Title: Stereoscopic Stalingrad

The Battle of Stalingrad is one of the biggest battles, not just of the Second World War, but of any war.
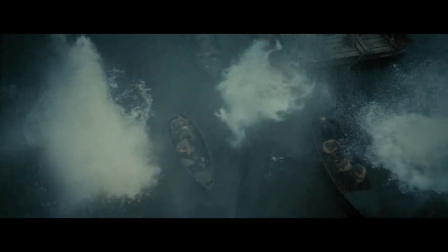The director and the director of photography both wanted to tell this story in 3D because they thought it would personalize the events of these 6 characters and what they were going to go through.
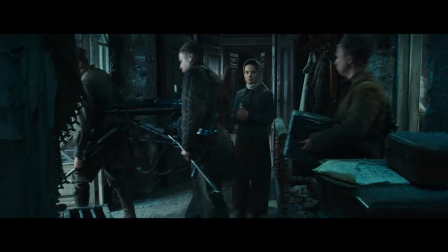0:39 The Russians are some of the early experimenters with 3D. What sets Stalingrad apart is it's the first Russian film made with this modern generation of 3D.
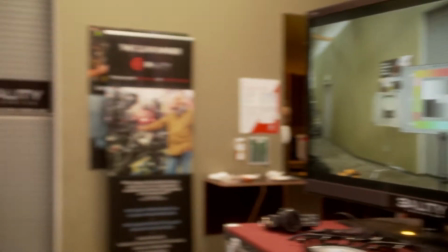0:52 So what you're seeing here is a beam splitter system where we have 2 cameras mounted on what we call a rig or stereoscopic camera platform.
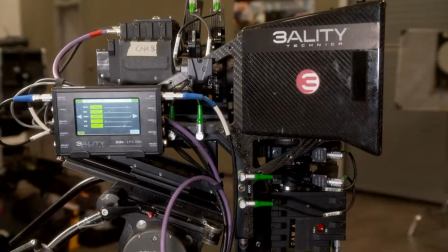1:00 And basically what the rig allows us to do is to mount 2 cameras
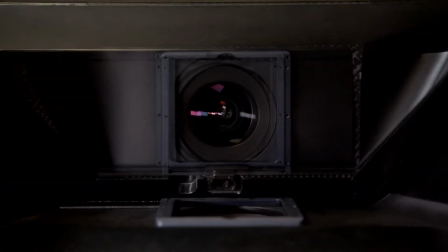1:05 for both your left and your right eye and allow us to get the cameras very close together,
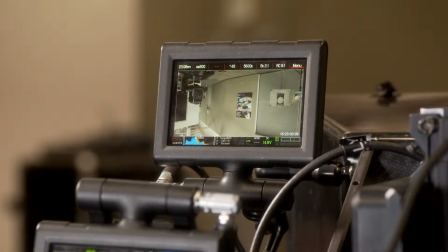1:10 much closer than we could if we were going to put the cameras side by side. And we use this 50-50 mirror or beam splitter to reflect one camera off the under camera, and one camera shoots through the glass, the over camera. One of the best aspects of shooting 3D is camera movement. As you move the camera, foreground and background objects shift against each other, and that accentuates 3D. So one of the exciting things for me about working on this film was working with Fedor Bondarchuk, who is just brilliant at moving the camera.
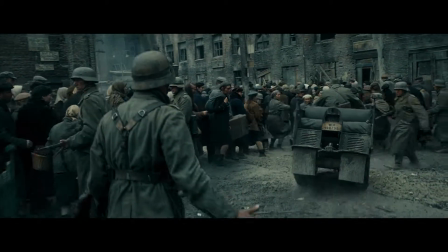1:45 His choreography of camera to talent and camera to set, it was fantastic. One of the most challenging shots in the project was the flyover of the big beach embankment, where all the soldiers are getting into the boats and they're going to go across the river. So this was done using a cable cam system that did a big flyover, 250, 300 meters across the beach.
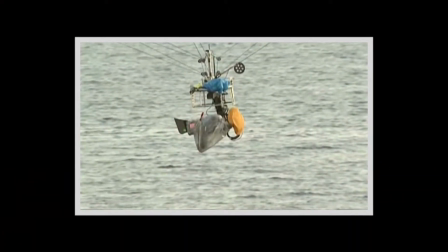2:14 And to do that, we have to put special fiber optic cable
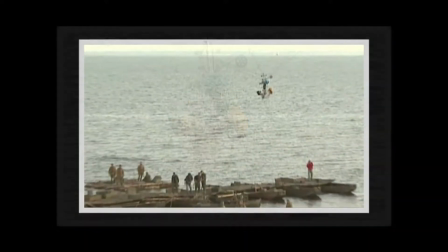2:18 into the cable cam system and have wireless control of all of the parameters of the cameras.
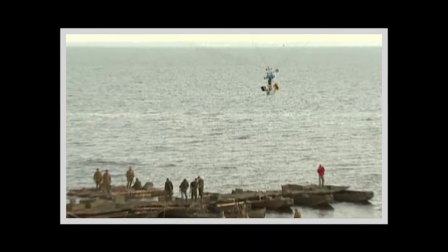2:24 And it's just a big configuration. And of course, you have 2,000 extras across the beach, pyrotechnics, so there's a lot of money riding on us doing this shot. One of the most brilliant 3D elements of the movie was the constant use of particulate matter in the air, ash, rain, soot, raining down on the characters.
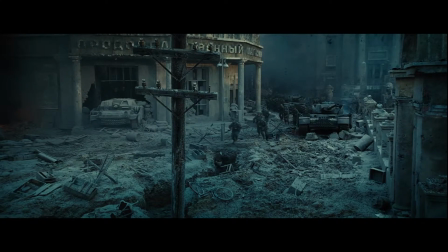2:50 And it's striking not only because it's beautiful to look at, but it helps to define the 3D space.
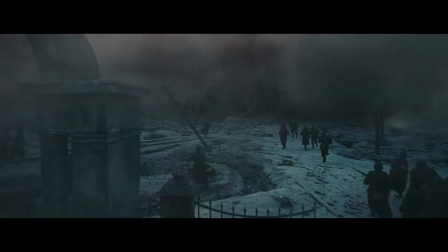2:56 From my rough calculations, 98% of all of the ash and the smoke and the snow was done practically on the set. And it really added to the realism of what we were doing.
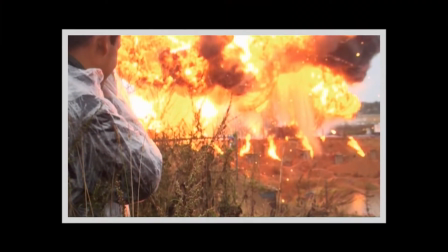3:10 When the scene with all the charging soldiers on fire was shot,
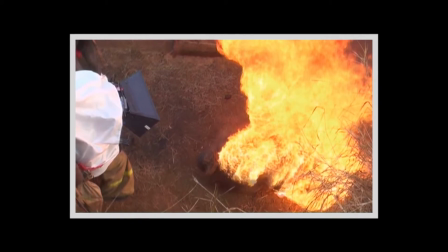3:13 I've never been part of a film where more stuntmen were lit on fire at a single time than this scene. And it was an astounding scene.
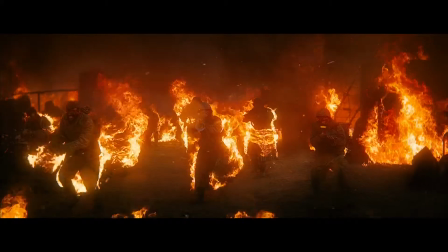3:27 There was just a realism to it that was scary and at the same time beautiful, and it was lyrical.
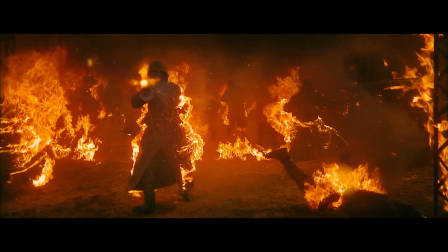3:35 And so it was amazing to see this absolutely horrific images with great depth, and the 3D to me completely enhanced that scene, that were so beautiful.
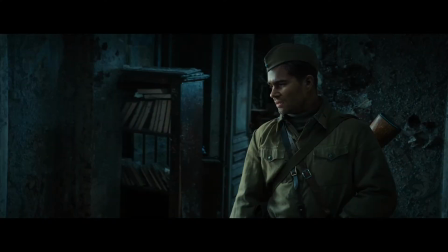3:47 Наружу не соваться, без команды не стрелять. И немчуру выбросьте, это падает, скоро смердеть начнет, а?
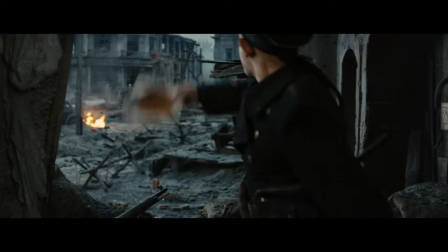3:53 Well, what's interesting about the use of 3D in the building, where a lot of the dialogue and the character scenes take place, is
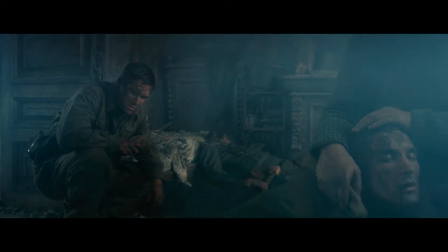4:02 this building was their environment. And so it became about being trapped in a confined space. And the 3D medium is best at defining space.
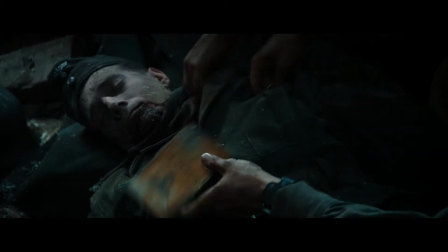4:13 So there were scenes that were very claustrophobic, and the 3D brought that feeling of claustrophobia out.